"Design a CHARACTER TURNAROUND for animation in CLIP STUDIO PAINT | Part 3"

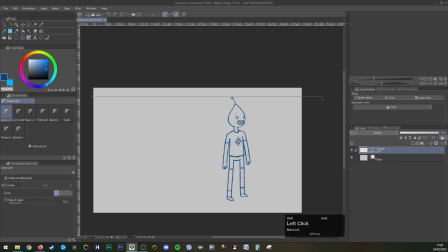Now that I'm happy with that angle, it's time for the front view. So I made a new layer and added all these horizontal guides just so we can maintain the correct levels between the angles,
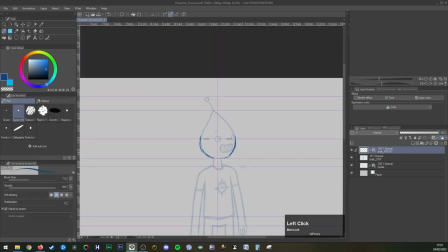which is important to keep consistent because if it's not, that can really become quite obvious when it comes to animation if the angle of the character changes.
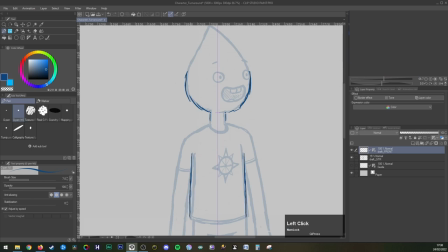For the front view, I did move the quarter angle underneath and lowered the transparency so that I could use it as a guide to help me with positioning, and again, taking advantage of that symmetry ruler so that I didn't have to worry about making both sides equal and to save time.
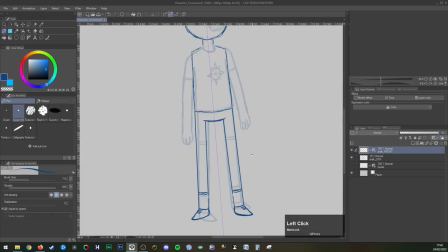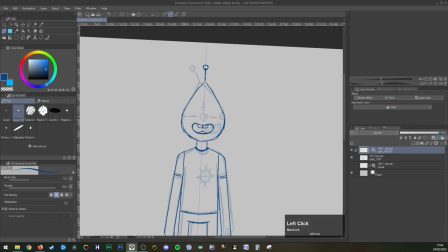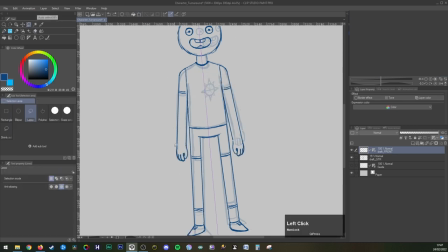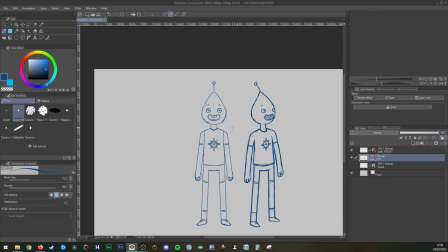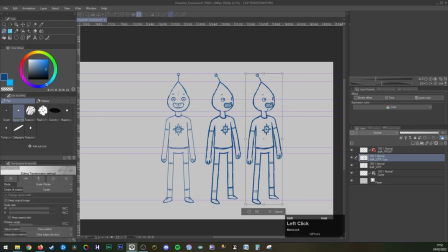Moving on to the side view, you can see again I've duplicated the quarter angle to use as a guide, just like I did with the front view.
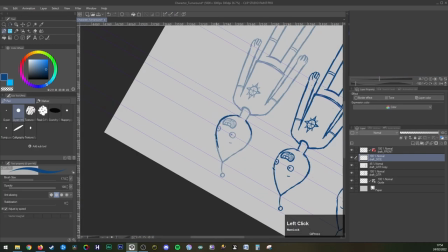The top of the head does curve back a little bit as he turns to the side, and I made sure to make the torso thinner for this view.
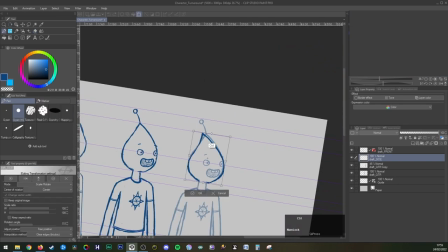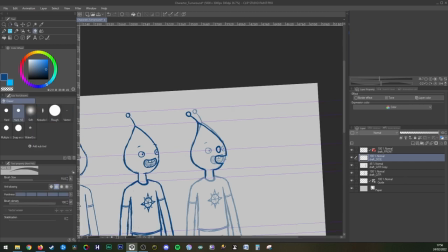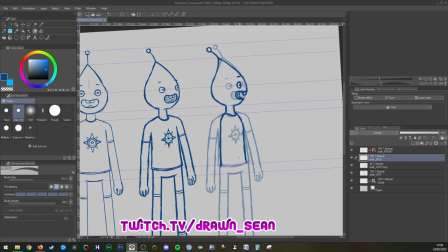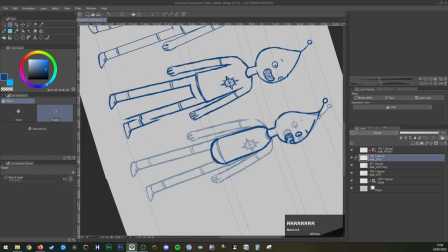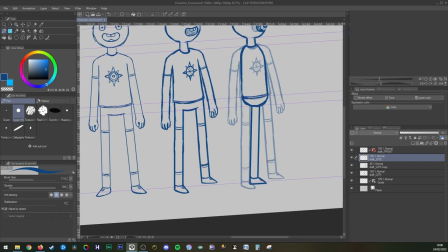I did angle the legs back slightly, just because I thought it looked a little bit better,
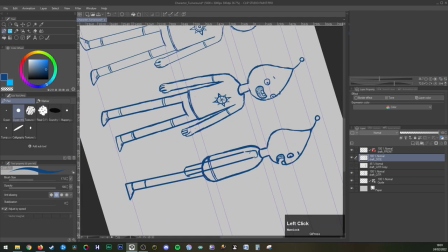and it is common to have the furthest leg appear slightly in front of the other, just so that it doesn't look so flat.
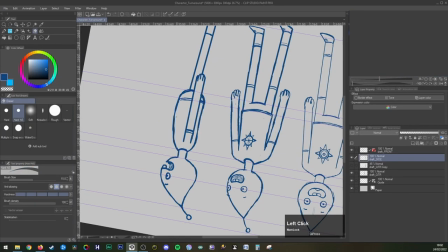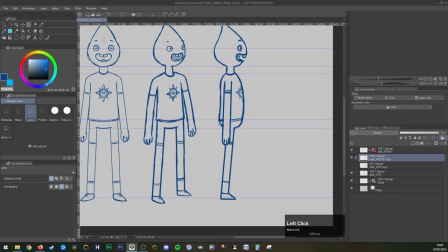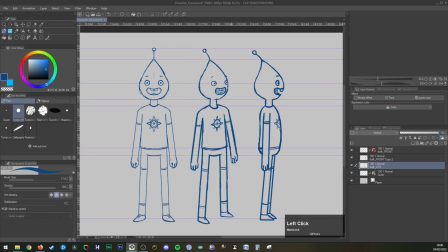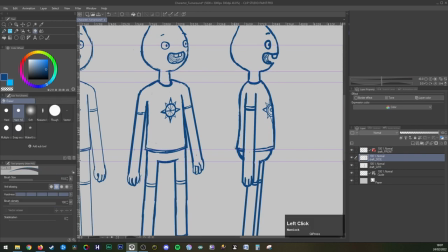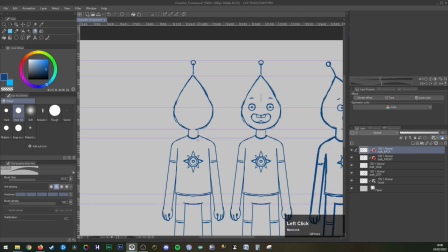The backwards angle is super easy because all you need to do is duplicate the front angle,
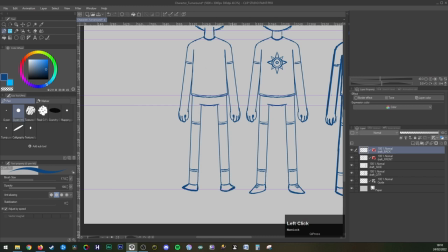and then you can erase the face and the logo, and then update the hands and feet just so they're pointing away from us.
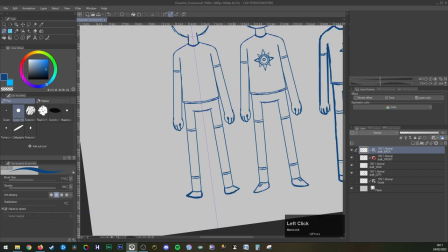So as you can see, it tends to get a little bit easier as we go because we can use the angles that we've already made as a visual guide.
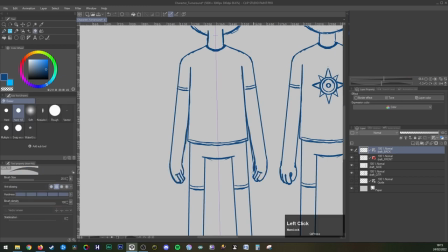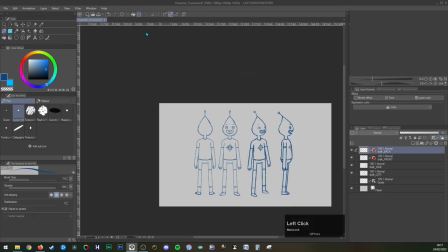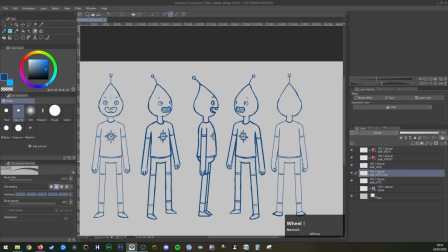For the back quarter angle, I did base it off the quarter angle and did a similar thing with what I did for the back angle,
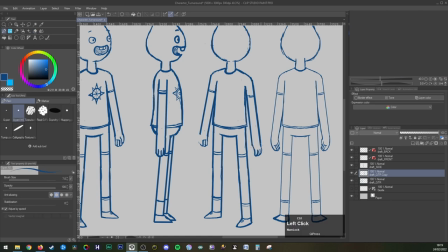but I flipped the head in the opposite direction and adjusted the overall body shape to make him look like he was facing away from us.
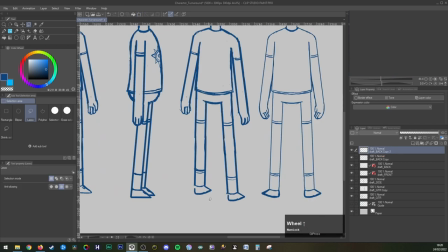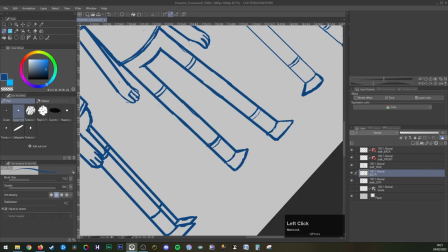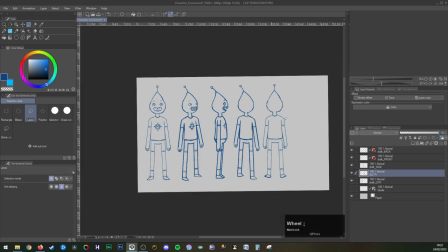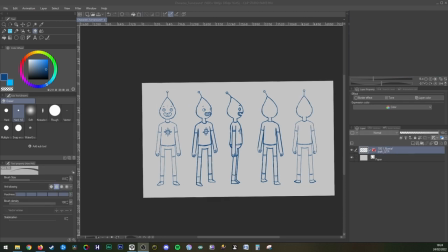So that's the hardest part out of the way, so we can arrange all these angles,
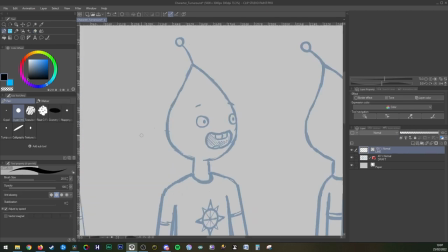space them out to look nice, I merged the layers together, and then it was time for my favourite part of the process, which is the line work.